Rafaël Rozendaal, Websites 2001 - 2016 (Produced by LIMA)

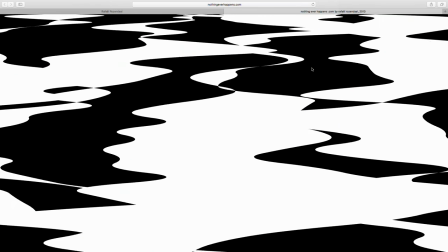(82:45)
This is the amount of black and white that I like. So if it ever has to be recoded, please look at this.
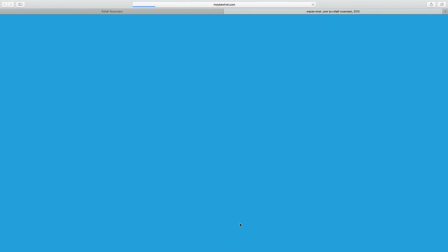(82:54)
The next set is called Maybe What. It's a slow movement.
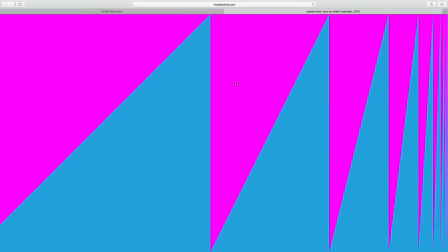(82:59)
There's a number of triangles.
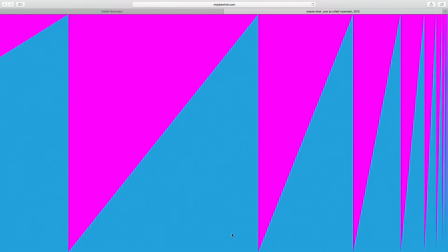(83:01)
The triangle is based on the height of the browser, and then it gets smaller and smaller as the triangle moves to the right, but it only shrinks in its width. The height always stays the same.
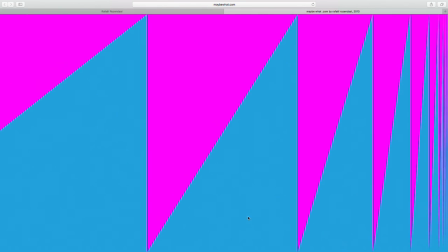(83:16)
So it's as if this triangle is being pushed from the previous one or the next one,
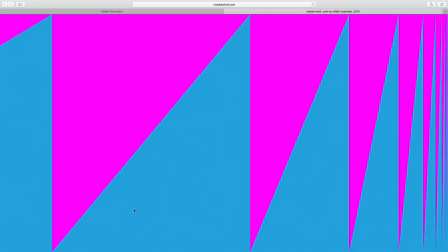(83:22)
and it's like there's new people coming back to squeeze the next people, and they get squeezed until they're invisible,
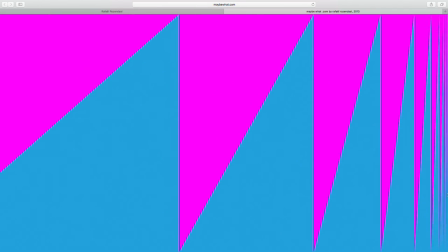(83:30)
until they're so thin here at the end that they disappear.
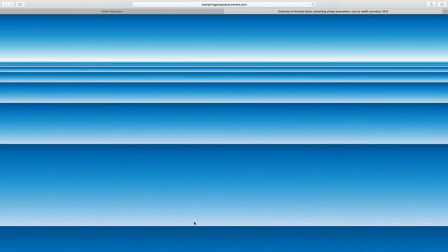(83:37)
This is everythingalwayseverywhere.com in the collection of Annette Doms.
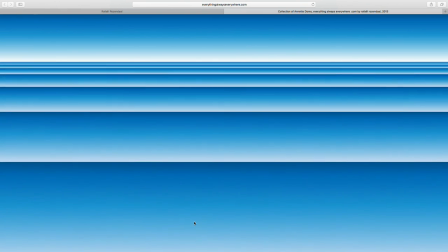(83:45)
Is it a seascape or a landscape? I don't know. But it's a number of rectangles, each filled with a gradient.
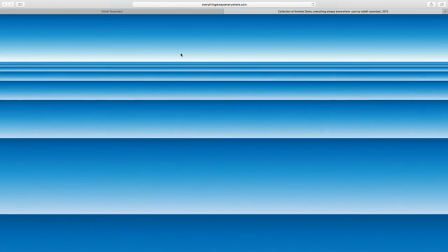(83:52)
This gradient is slightly different than this one. So the white here is a bit brighter than the white here.
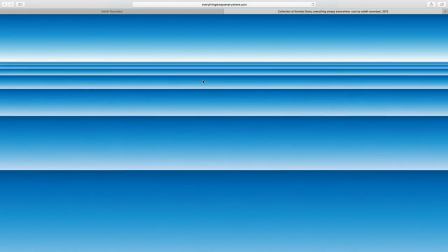(83:58)
And then this is the opposite movement of what we just saw in Maybe What, where in Maybe What,
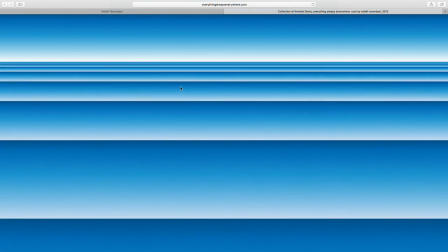(84:04)
the large shapes were pushing the smaller shapes closer to the horizon and closer to invisibility.
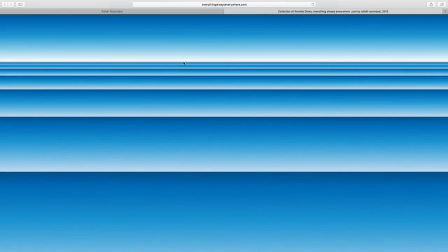(84:10)
In this case, we're moving from the center, from the horizon here, and the shapes will grow.
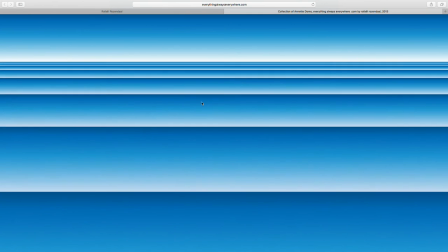(84:16)
And sort of that creates the illusion as if you're flying over a landscape.
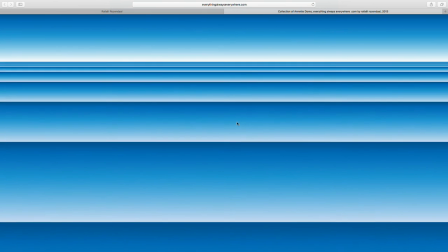(84:20)
So there's an ease function in the growth that you can see in the code.
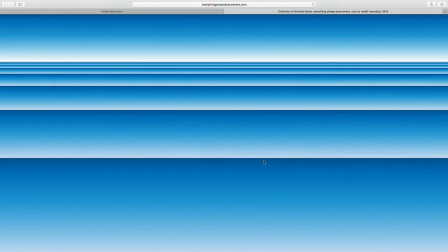(84:26)
Usually, I don't work with linear movement.
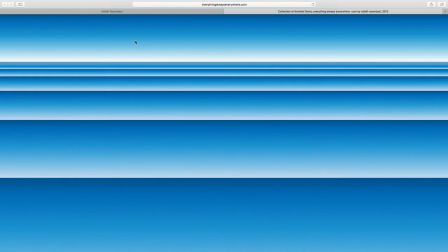(84:31)
And when I say linear, I mean every second it moves the same amount of pixels. In this case, there will be an algorithmic
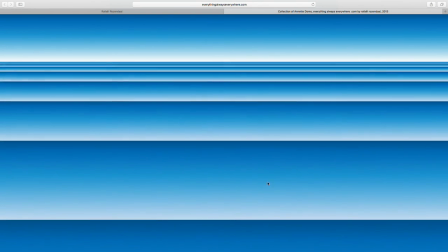(84:39)
balance where it either moves more in the beginning or more towards the end to create the illusion and the feeling of an even movement.
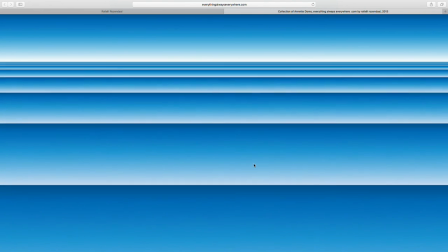(84:47)
But many times a mathematically even movement doesn't look even.
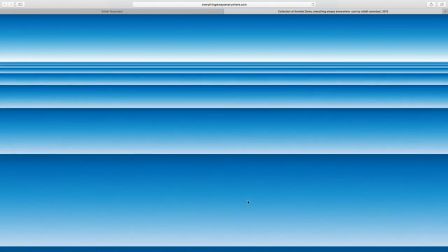(84:53)
When something is growing, there might be an ease in or an ease out, and then it'll feel more regular or more smooth.
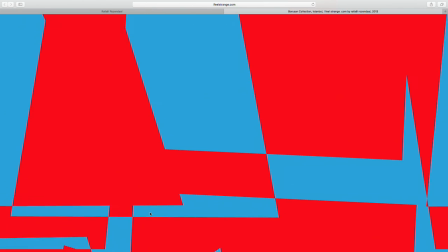(85:02)
This is ifeelstrange.com in the Borisan collection.
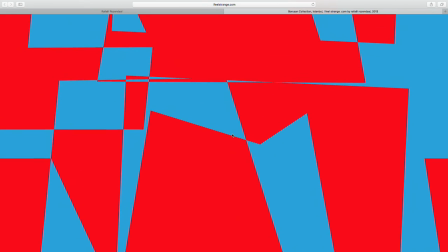(85:07)
I created a number of shapes in a website that we previously saw, the beefchickenpork.com.
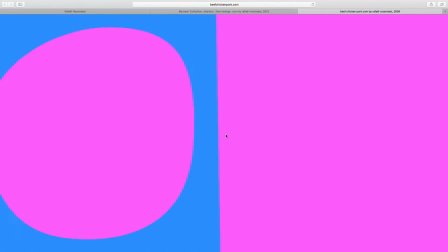(85:14)
So it's this library of shapes of about 20. And I've been using these shapes over and over in different works.
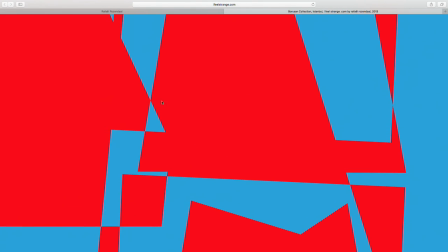(85:22)
It's my grammar of shapes. And these shapes here are overlapping each other.
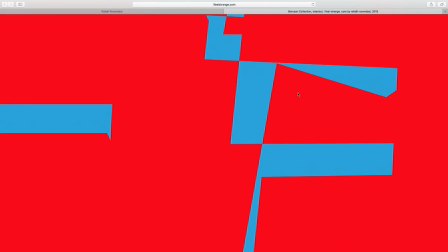(85:26)
And when they overlap each area, it chooses either the foreground color or the background color, so either blue or red.
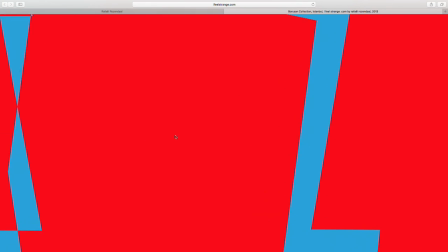(85:34)
And you can grab the shapes, they start to wobble, and you can move them around.
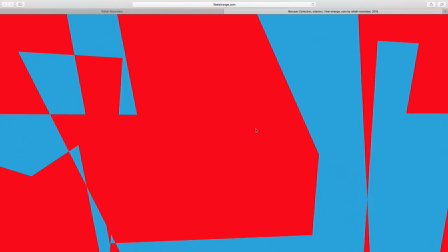(85:39)
It's really, I'm looking for a sort of an investigation of the tools that I use,
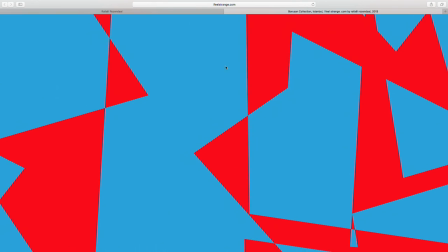(85:47)
and I like using vector shapes for their scalability and the infinity of resolution as sort of
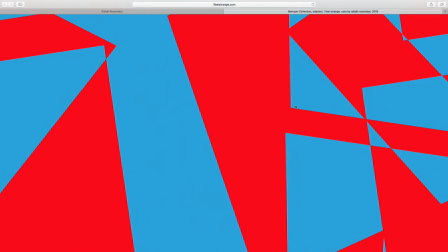(85:55)
the simplest way of making computer imagery that works across
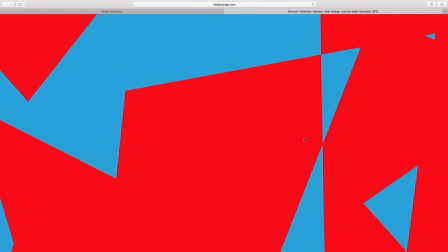(86:00)
many platforms and across the network. Because they're vector shapes, they're small in size.
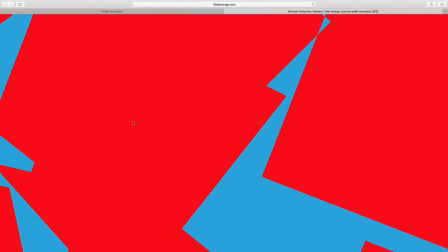(86:05)
So please note that most of my works are under 200 kilobytes, and this work is probably 10 kilobytes.
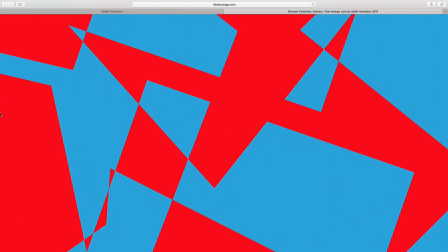(86:13)
So that's always been interesting to me to make something that fits easily on the network,
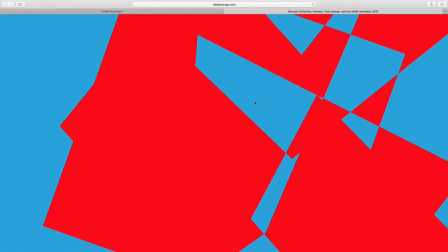(86:18)
even now that network speeds are so high that might not even matter, but still you load the website and it's very instant.
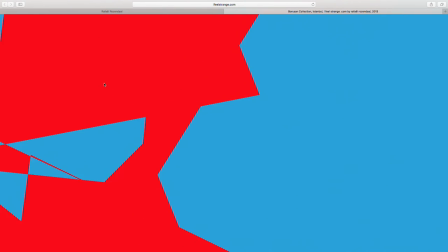(86:25)
It's not like a video, and there's no compression because it's an infinite image, a vector image.
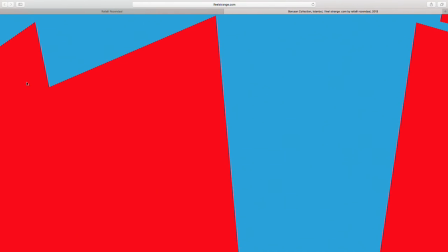(86:35)
And so the behavior of all the pieces, they move around and create compositions by overlapping.
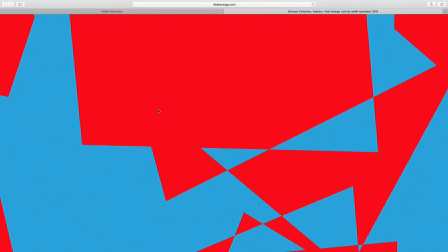(86:42)
You see this shape is overlapping the previous ones, and then it's almost like you see through the shape.
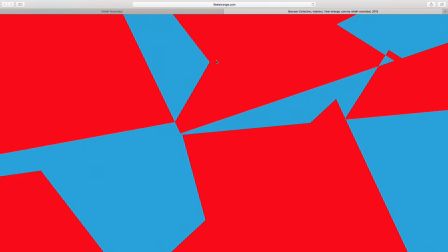(86:48)
If I move this shape here, wherever they overlap, it'll create a hole.